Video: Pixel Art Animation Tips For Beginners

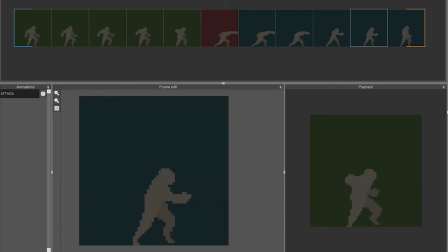Wind-up frames are the portion of the animation that displays to the player that an attack is coming. Using your own judgement, try to allow a good amount of time before the impact.
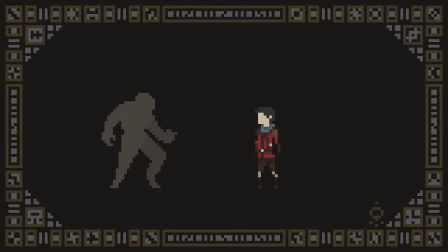This will allow players ample time to react and, perhaps, time a counter, such as a block or a parry or a dodge.
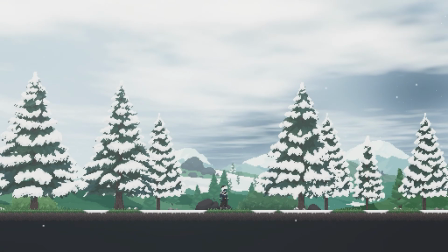You can pace the timing of this by deciding the speed in which your animation will play out.
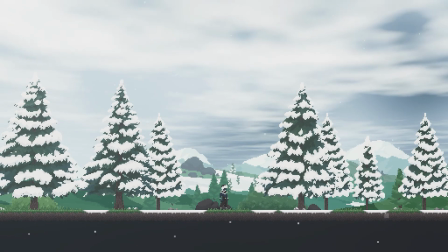Or better yet, add more unique frames which will help the overall look of your animation.
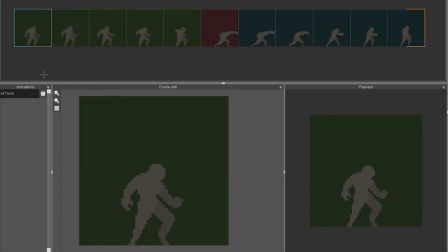Similarly to the wind-up, the wind-down for an attack should be timed fairly and should match or even take longer than the wind-up frames. This can help give the player equally ample time to react and throw out counter attacks or have movement opportunities.
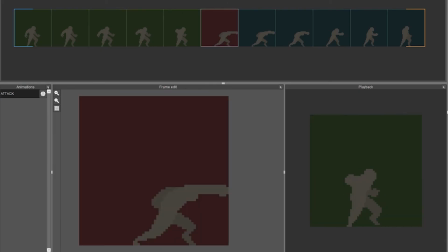Good timing can also stop the enemy character from spamming attacks at you, which can ultimately lead to a pretty unfair experience.
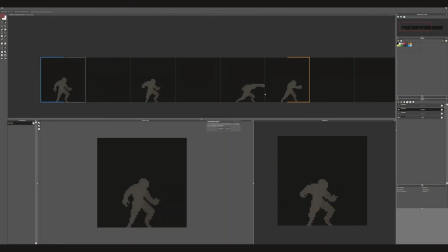Start by adding empty frames between each keyframe. Even with nothing there, our brains can already imagine how the animation will look and feel.
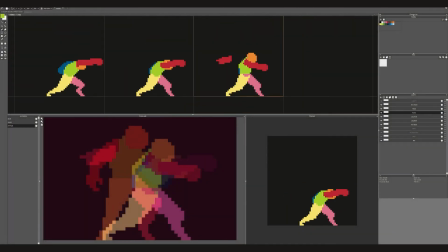Filling in the frames between the keyframes is a much easier process, and utilizing onion layers will help you find the middle ground between frames.
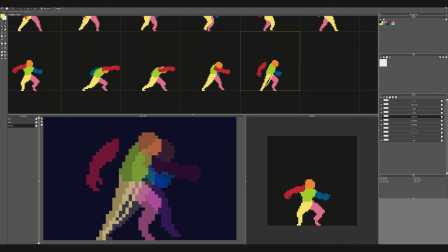Think about how the body will transition between the previous frame and the next in terms of position and fill in the blanks accordingly.
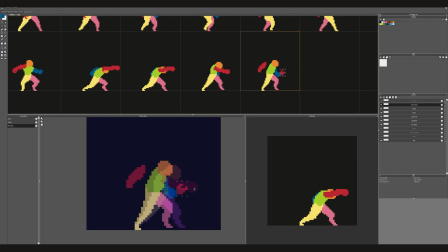Observe reality or even stand up and recreate the movement for yourself. Have fun with it. Filler frames are great for controlling pacing and timing within your animation.
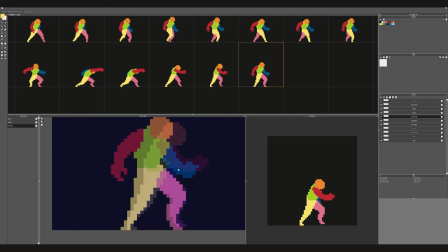You can use them very effectively in areas such as your wind up and wind down sections to really add weight and depth.
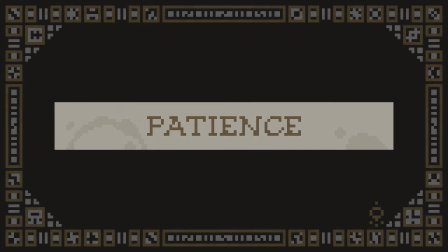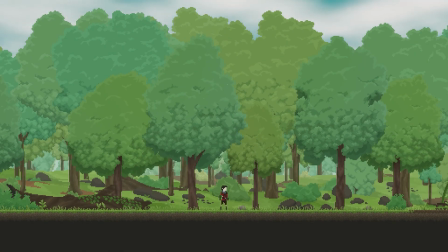The most important tip we can give is to take your time. Be sure to periodically step away and observe.
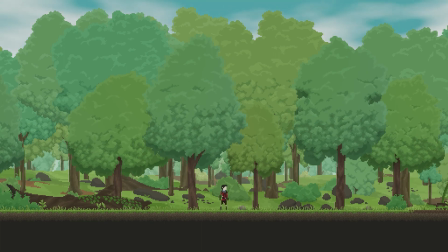Give your eyes a rest after working on your animations and go and focus on something else.
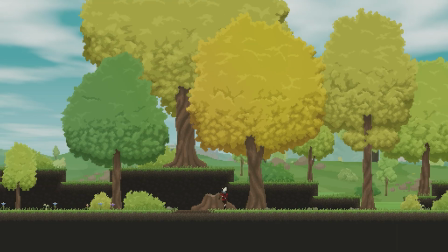Go for a walk, get some fresh air, make yourself a cup of tea or coffee and come back with fresh eyes and a fresh mind.
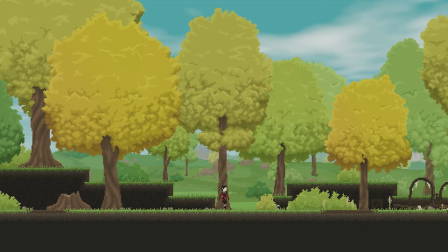You'd be surprised at how many mistakes you can pick out of your own work.
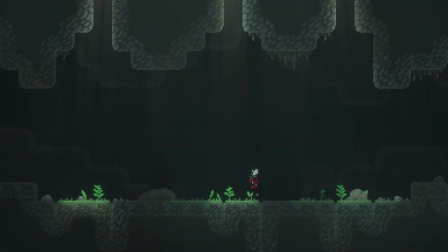We do hope that this video will be of assistance to anyone, whether you're an aspiring animator, game designer, or generally interested in our project itself. Observing life by looking at the world around you and paying close attention to how people or objects work
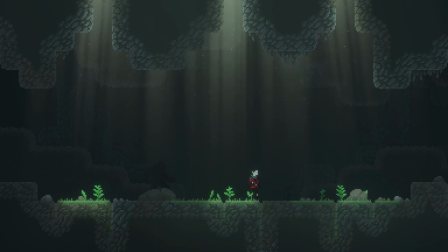and move will assist you deeply in how you perceive and explore animation as an art form.
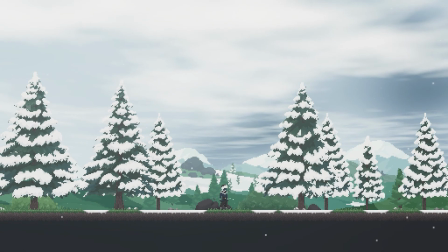Never stop practicing. Thank you very much for joining us.
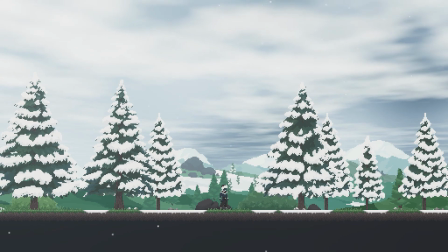We'll be back soon with another devlog, so be sure to stick around, take care of your loved ones, and we'll see you again soon.